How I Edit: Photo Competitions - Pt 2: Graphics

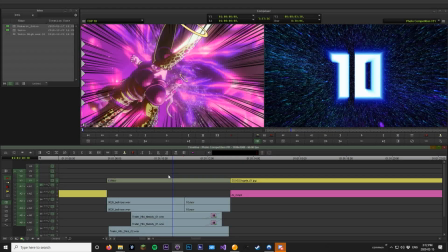[0:08]
So now it's time for the transitional effects. We're zoomed in a little bit.
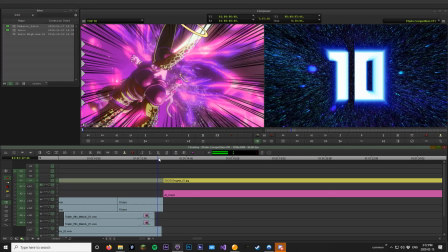[0:14]
So usually with music you don't want to come straight in with it, but something like this it works fine for.
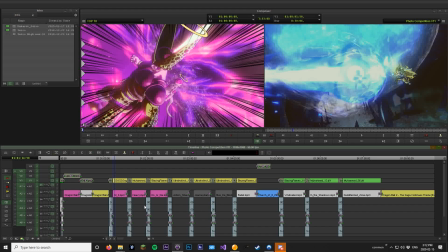[0:22]
Fine. And I always kind of use the same kind of music. We'll have some kind of like upbeaty, electronic, poppy kind of thing here.
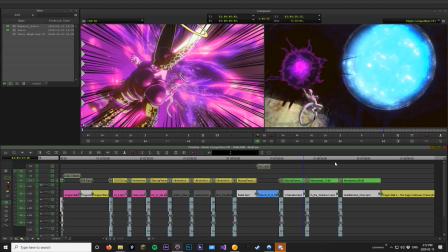[0:29]
And then we'll go into some more dramatic music, and then some guitar music, and then maybe we'll go into some Dragon Ball music at the end, but whatever.
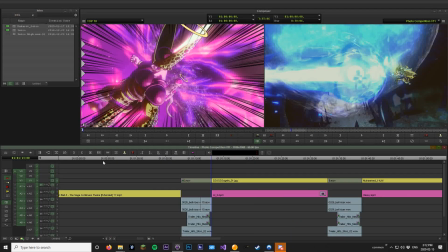[0:36]
It's kind of the same structure. Kind of gives some kind of continuity to the series. So we've got our things in here.
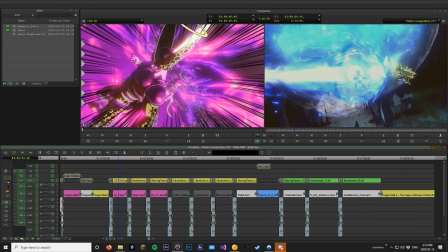[0:42]
What we need to do is apply the effects, because there's effects on these, and luckily I have these saved here.
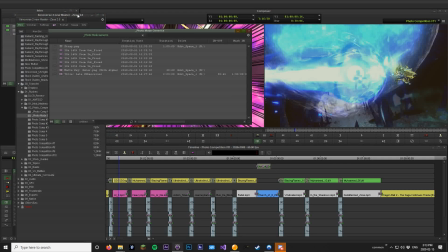[0:48]
So photo mode generics. This is where I've saved my presets, which is also something you want to do when you're editing.
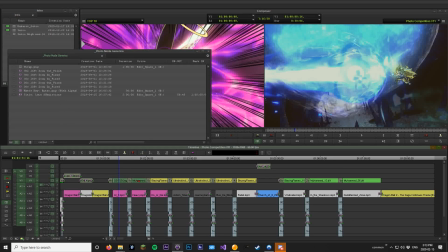[0:56]
So all I have to do is select all my clips. I have a generic zoom in effect for the 10th to 7th place, and then 3rd to 1st have a different one. So the zoom in effect I'm just going to use is 100% to 105 zoom in. So zoom in fixed. There we go. So now they all zoom in, nice and easy.
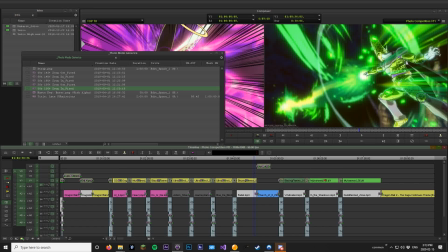[1:16]
And to kind of give a bit of distinction to the last three, we'll do a zoom out,
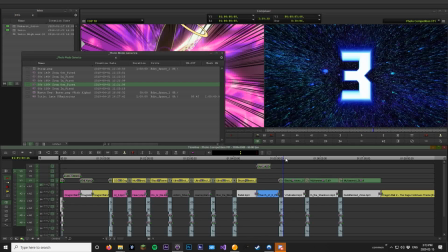[1:21]
so it reveals the image as we go through it instead of zooming into it.
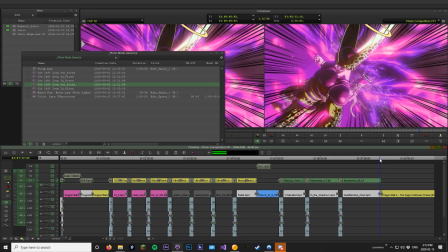[1:26]
Kind of gives a bit more mystique, I think, to it. So let's just quickly zoom in.
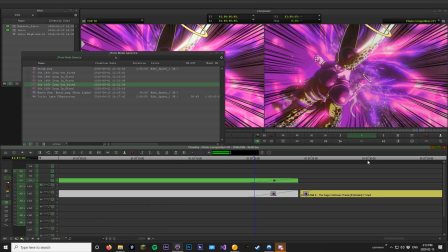[1:31]
This very last clip is going to have a fade out to make it custom with the music, or kind of in line with the music.
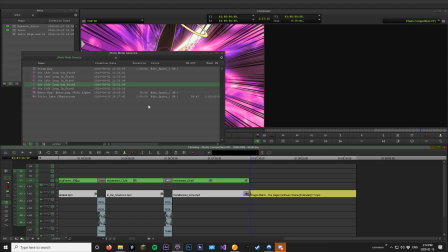[1:38]
And then, the next one comes in after that, which will be cool. So that's the effects done, which is nice and quick and easy.
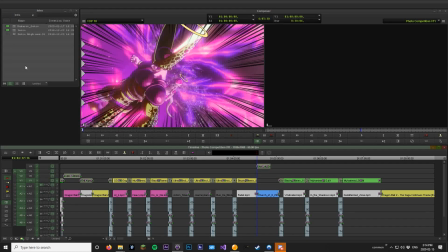[1:45]
Honourable mentions, forgot to add that in. I will do that now. So here's our honourable mention.
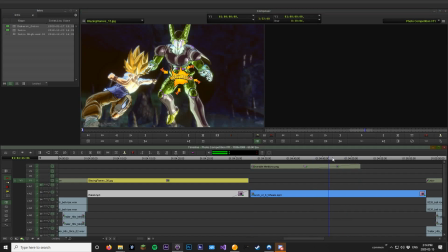[1:51]
God, that's funny. So this will need to be a bit shorter. So what I might do is like a temporary pretend voiceover so that I can get a scope of how long this needs to be. Something like, so we've got one honourable mention this time, and it's from, who is it?
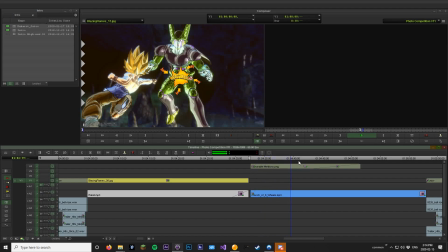[2:07]
Blazing Flames with this Dragon Ball punch thing. Boosh, boosh, boosh. That's the only one for today, so moving on. And then maybe a bit for fade out, and then there you go. That's it. That's how long I make it. I might be able to extend it. Well, I can. I'm editing the damn thing. But what I'm getting at is I might do that.
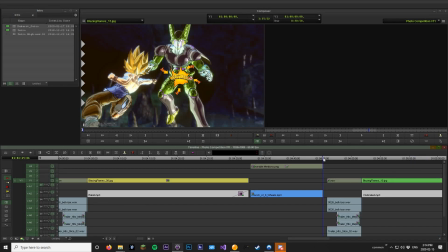[2:25]
I might not. Who knows? Let's shift all that up. Put a nice fade out on it, just like it had before. Keyboard shortcuts are your friend. Put a nice fade out on the music, maybe a little bit longer than the actual picture, so that it kind of dips down easier.
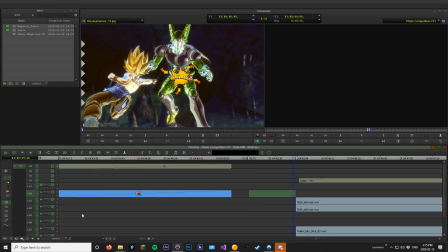[2:41]
And then from there, just kind of judging it by real-time playing when it should come in.
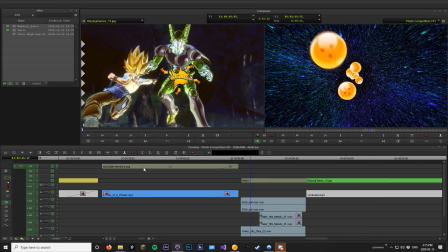[2:49]
There we go. I think that fits fine for me.
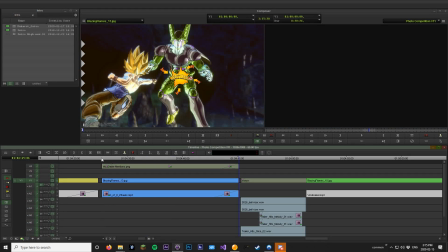[2:52]
So then what we're going to do here is put our image in, and it's going to zoom in to reveal it a little bit more, so it kind of, you don't see it right away.
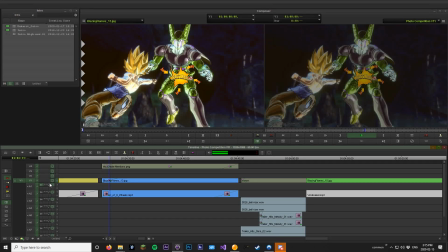[3:01]
Dragon Balls!
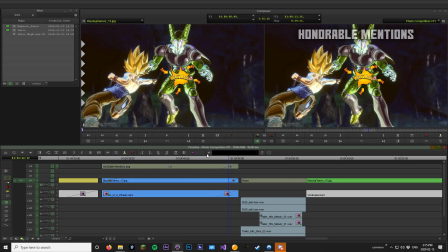[3:06]
And then it will kind of fade out, not as slowly as it came in. There we go.
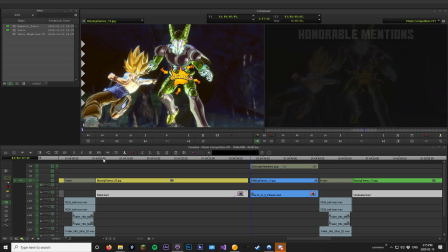[3:13]
That'll be nice. So that'll be something interesting. We'll do the voiceover in this video as well.
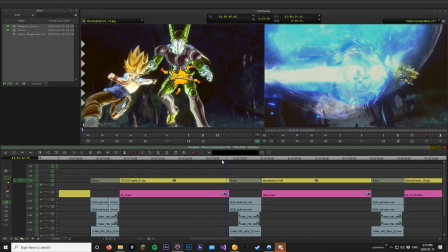[3:18]
So you might have noticed there's a little icon at the end of these audio clips. The music will punch straight in, but it will fade out. So that comes straight in, but it fades out. So it kind of goes into the next bit. Kind of like the audio fade kind of helps the transition here. And this, I don't know, this transition works for me, so I always leave it in.
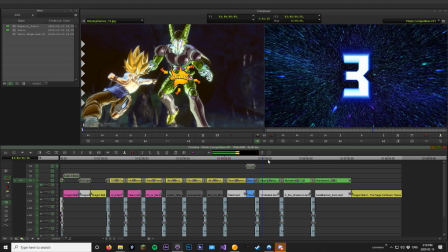[3:37]
So that's fine. So we've got our honourable mentions, 1st to 10th place. We need to put in the next competition. I haven't even decided what it is yet. The previous competition, I've deleted the media, need to re-ingest it. And I haven't taken my own photos, so we'll do that as well. So all I need to do now is put in the name straps.
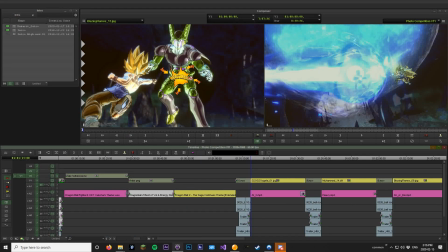[3:55]
So I'm just going to select my 2 layers here, and I've got the same thing, dragging this over. Name straps. Usually the same people enter these competitions, so it's quite easy to keep track of these.
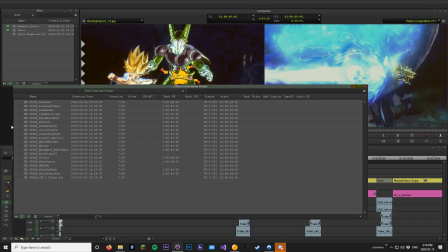[4:06]
And anyone who enters new, I'll make your own name strap and everything like that.